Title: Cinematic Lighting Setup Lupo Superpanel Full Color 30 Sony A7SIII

Hey guys it's Ali and in this video we're going to be talking about using different lighting setups for that kind of cinematic and film look. Now obviously cinematic is going to mean different things to different people but to me it's just kind of simple lighting that doesn't really look like lighting and that's kind of the way I like to describe cinematic lighting. so we're going to be using examples from the previous video that I put out which was kind of in collaboration with Lupo they sent me one of their lights the super panel full color 30 soft version and they kind
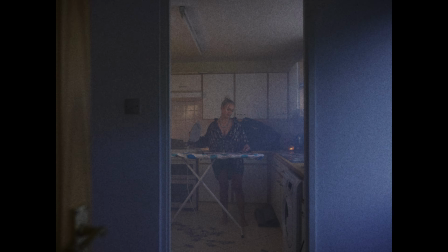0:57 of wanted me to test it and do a little review and that's kind of the purpose of this video so let's start with the first example which was really
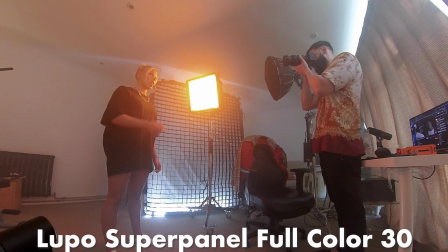1:05 really simple I used one light the super panel full color 30 and I used it as a side light and I really wanted to go for
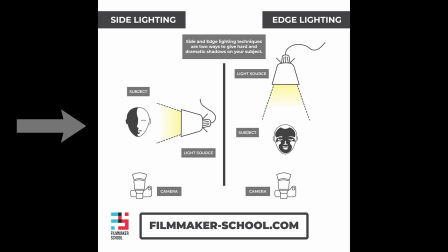1:13 that kind of high contrast look where you can see one side as super bright and the other side really dark in terms of the color tone i
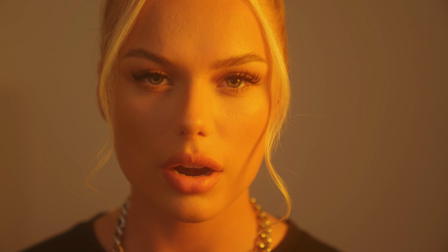1:21 went with a light amber color preset that is quite simple and easy to set up on the super panel for this i placed the light about
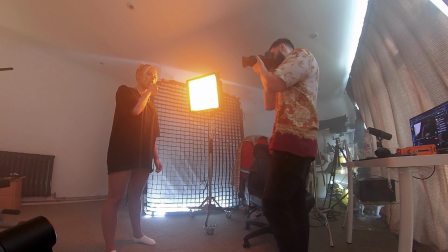1:30 two to three feet away from the talent the brightness was set to around 90 or so so it wasn't even at full brightness and I was shooting
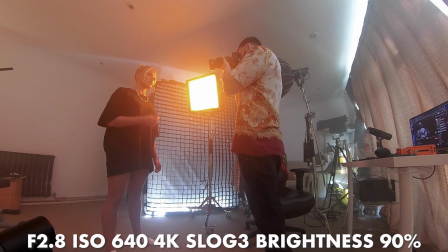1:38 at f2.8 at ISO 640 on the Sony a7s3.
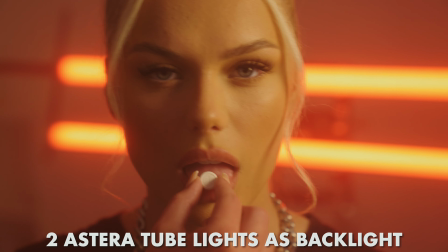1:45 So that's kind of the sideline setup that I went with for this look. Now the Lupo Superpanel 30 soft is already a soft LED light but I added even more diffusion with a softbox. I also added a bit of haste to add a bit of atmosphere to the room.
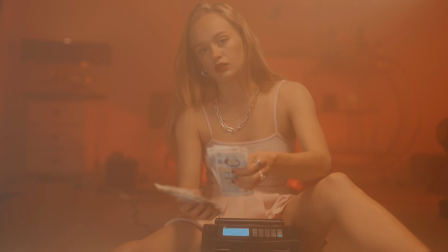2:00 Now for the second scene that you can see here I used a few different lights but my key light was the overhead light this was again the lupo superpanel 30 and this is really where this stands out versus the aperture nova
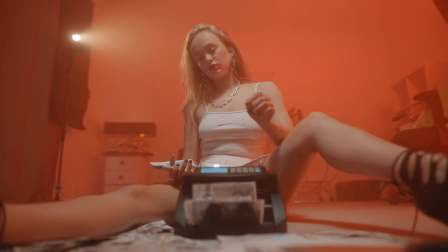2:14 now they're both kind of similar in certain ways they're both full rgb color lights they both have very high color accuracies but the this really stands out because it's a lot lighter than the aperture nova and it's slightly
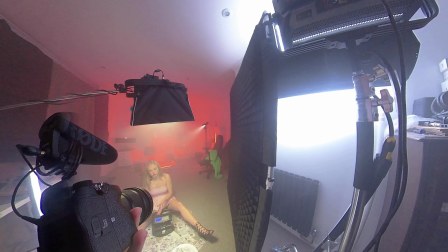2:27 cheaper now for the full light is the aperture nova and i bounced it on my white wall
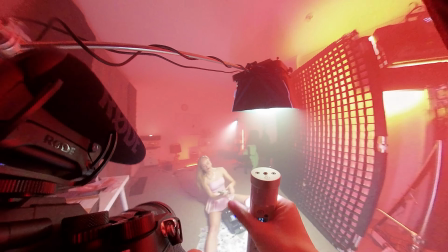2:32 and again through a diffusion sheet on a 5x5
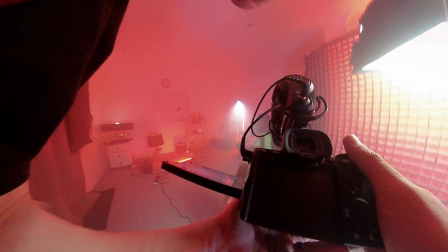2:37 diffusion frame and a grid and i only set that up to maybe like 50 so i wasn't
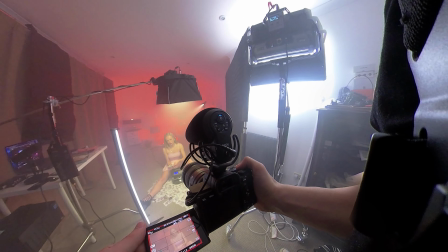2:43 using the full intensity of the light and that gave me a really nice kind of fill light really soft and even look
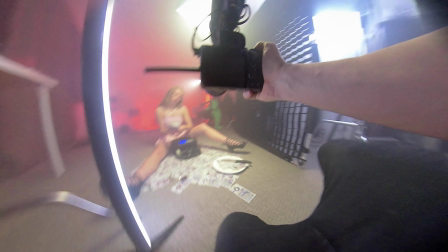2:50 so the aperture nova is slightly brighter at 9 000 lux at one meter at daily light temperature while the super panel 30 is 4000 lux at one meter at daylight temperature so if you want that extra little bit of brightness then the nova will be the one for you but here is the huge difference this weighs a 10.4 kilograms or so and this weighs only 3.7 kilograms so it's going to be a lot easier to rig this up for like an overhead lighting setup than it would be for the aperture nova and just like dragging the nova around is kind of sometimes difficult
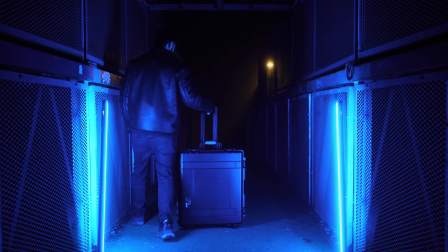3:27 especially if you're working by yourself i've been taking it to lots of different shoots and the case on its own is just massive so
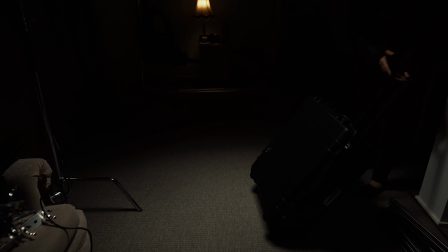3:34 if you can live with that maybe it's not so much of a problem and if you have the tools to rig a really heavy light like the nova then obviously this is not an issue for you but for me because i operate in small teams or sometimes it's just me i kind of really prefer and keep going for the super panel because it's just a lot easier to do that overhead light itself so that was kind of my key light i
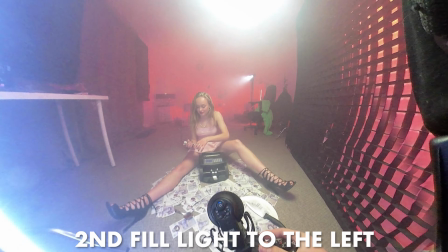3:57 added a full light with a four foot quasar science tube and i used estera titans to add color to the background and i also used
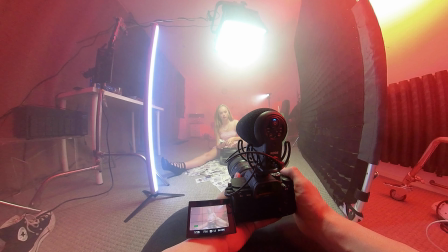4:05 the aperture mini 20c to add a bit of a hard light beam that's kind of directing to the talent the hard light from the back creates a bit
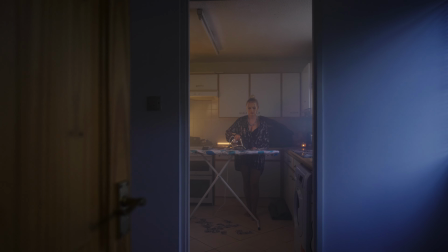4:13 of a separation creates that light beam that directs to the talent the next scene we had was in the kitchen where the talent would pretend she was
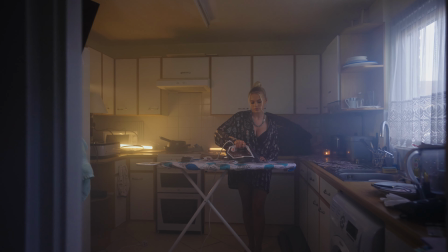4:20 ironing some banknotes and the key light for this was really the big window that we had in the kitchen because we were shooting it daytime we